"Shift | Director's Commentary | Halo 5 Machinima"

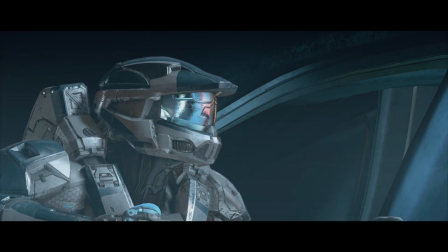249s
She hits the highs and lows. She's mad. She sounds mad. Yeah, she's very good at yelling. Excuse me.
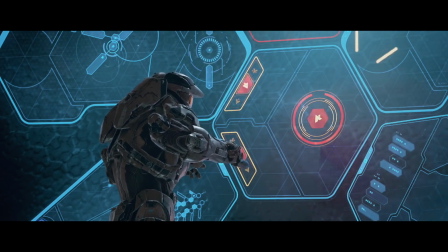255s
Very true Wake me up. Wake me up inside
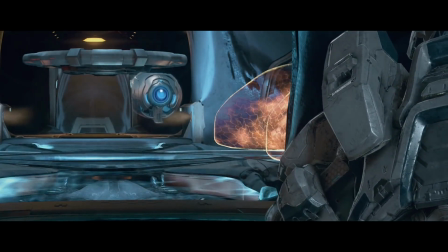261s
All right, this this was the shot that was like originally meant for the teaser and then
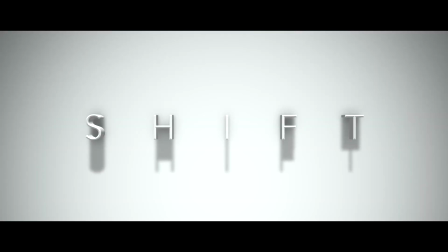268s
Okay, so that I always liked that yeah, that was that was really good
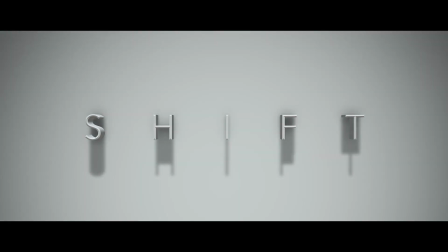274s
but um
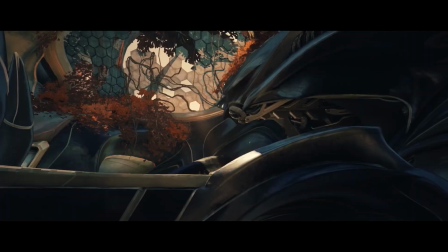278s
So I remember this so in the teaser there's there's one of the first audio errors or visual errors.
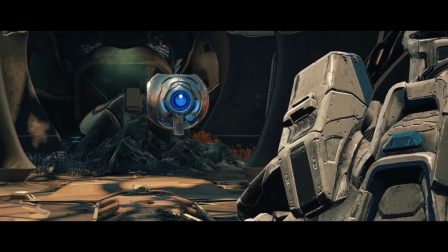284s
We're going to be seeing a lot of those as we go on. Oh, my God. Yeah, there's the tiny little bugs in the back.
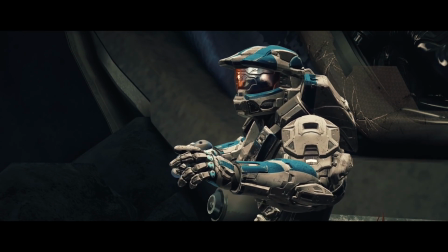292s
Remember, you're having me later on. Can you kill those bugs? Okay, I'll shoot them.
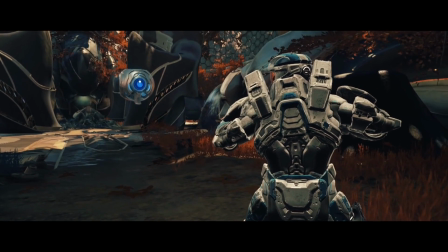297s
I'll shoot them. It didn't work.
I'm losing you. I'm losing you. Shifter? Shifter!
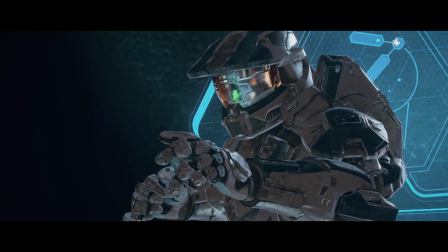303s
Oh, my God. That shifting transition effect is legitimately just bloom with flash.
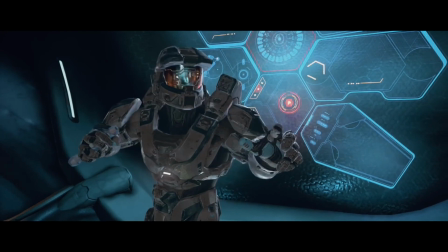308s
She comes running up the stairs. Okay, so real quick.
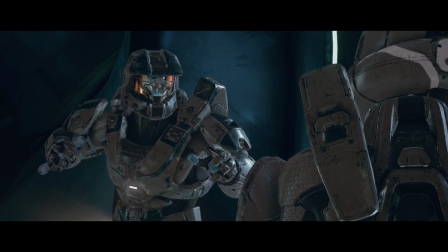312s
Like, so Miller, I figured out what was wrong because I couldn't figure out why her shoulders were black, but her helmet was white.
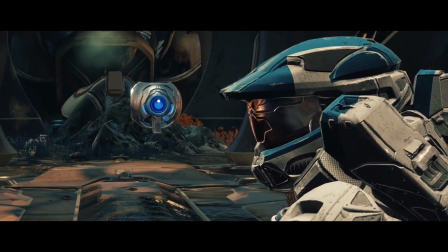318s
It turned out we had the secondary white on her, but Halo 5's armor 343 fucked up the normals so bad.
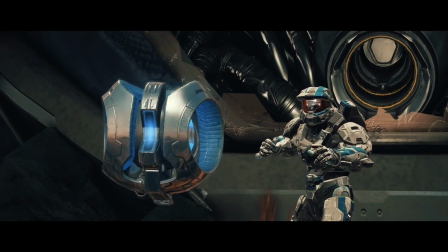326s
So that way it darkens whatever color you choose on the Mark VI main armor, but not on the helmet.
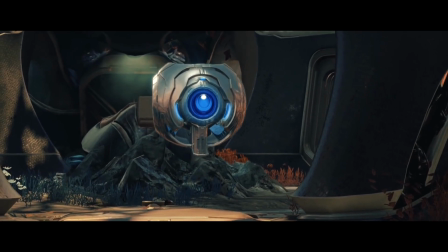334s
Wait, maybe it does on the helmet. But I think that's when they fixed it because he was shot newer, or maybe it's just different lighting.
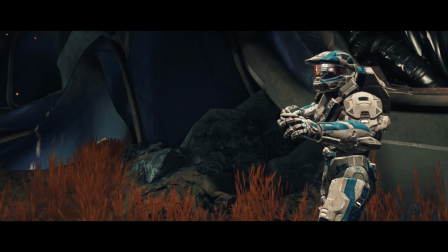342s
But you see his blue actually shows up nice and pretty yeah,
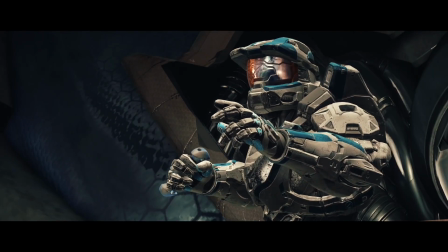345s
my white still to this day does not come through Because I still wear gray and white armor, and I just noticed yesterday did not come through
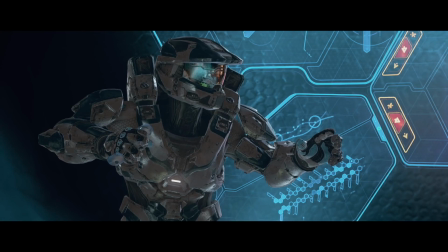353s Miller? Miller?
It's so amazing that she doesn't see him phasing in and out of existence, right?
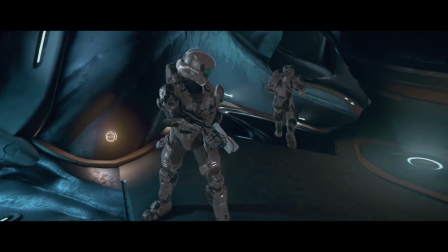361s
She's like, you know what? Fuck this. I gotta go talk to the captain. I must be getting high on ship fumes or something
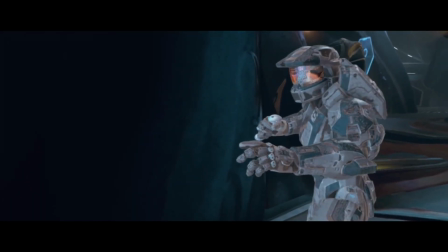370s
um but oh god all right so once he goes back i'll talk about the teaser okay oh here you are here's me
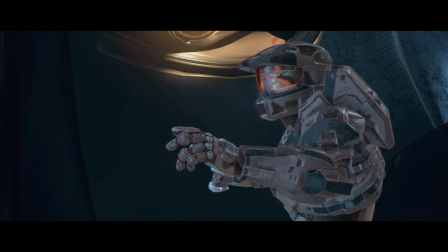376s
what brings you to me well sir the slow turning the slow turning i thought there was so the one step and
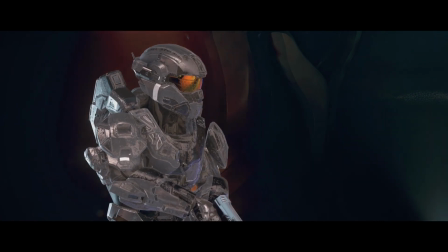383s
then the other step in the circle the turn animations in halo 4 and 5 are so bad by 343 zed actually
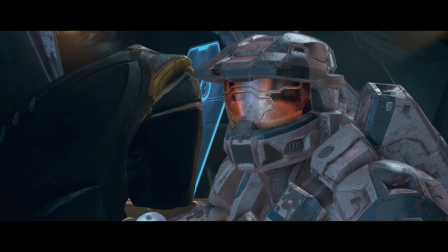389s
brought that up he's another uh cinema director um that he hates it when people show turning in Halo 4 and 5,
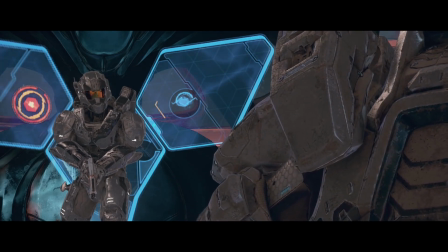395s
and he's got a point, because it looks so fucking stupid. Yeah, it's just they take one step, and then they kind of turn, and then they take another step, and then they're like, oh, I'm here now.
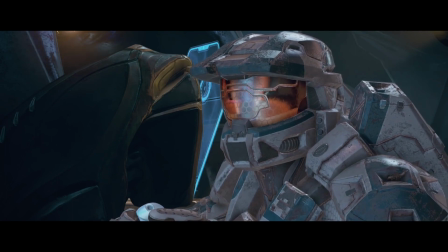403s
And then also, in previous Halos, moving your head around while with lowered weapon and standing still was so much better,
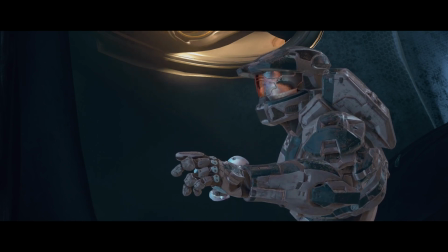410s
because only your head moved, at least at a certain degree. But in Halo 5, if you move, your whole torso moves.
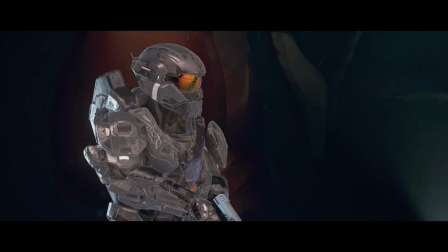416s
It's like they couldn't come up with a different rig for your waist as well as your neck.
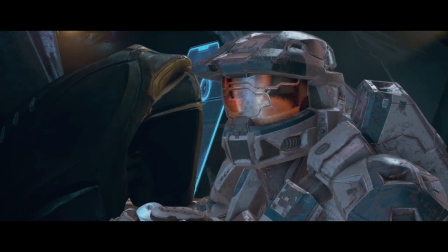421s
There's also this weird point where the gun has to go up and then your head will go up so it's like that's just awkward one last
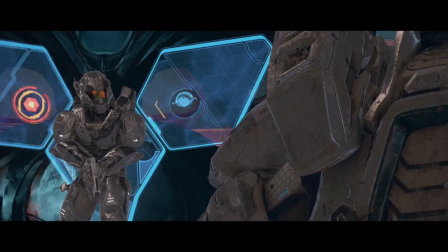428s
thing to ask you about yeah I just have one last thing to ask about weird kind of hallucination when I was tinkering with the nap and then I was wondering if you knew anything about convenient alarms
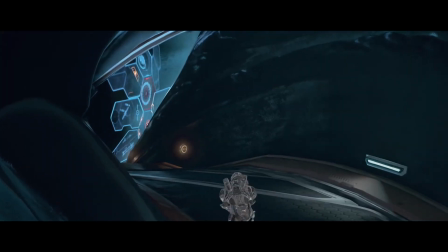439s
what the hell oh no you said what the devil oh yeah it wasn't really run up here it's supposedly a
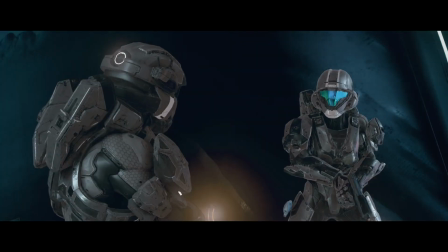445s
very occupied ship I don't know what's what there's no one else it was just us body acting most of the time we had
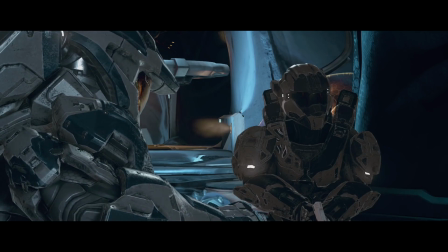451s
like one guy Enjoyed this. I remember some of these scenes we had to shoot like this because we didn't have all three people, right?
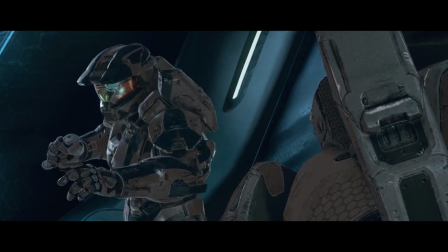457s
Yeah, that was true. So some of these scenes, people, you'll see that there's only two people ever shown on the screen sometimes,
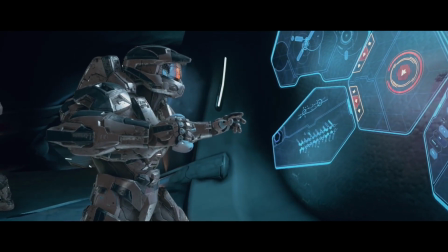463s
and it's because it would just be the two of us, and so we would do some very clever, like, angles in order to make it look like there were three people.
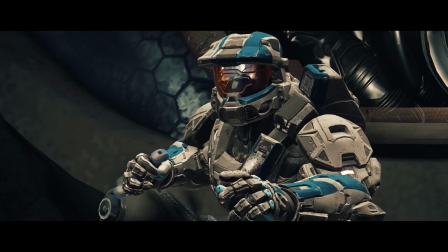471s
That final scene with four people, because there's the soldier who dies, the, um, I'll talk about that when we get to it, but, um...
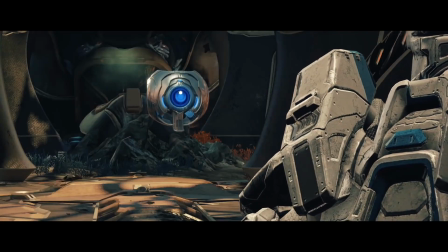478s It's not me!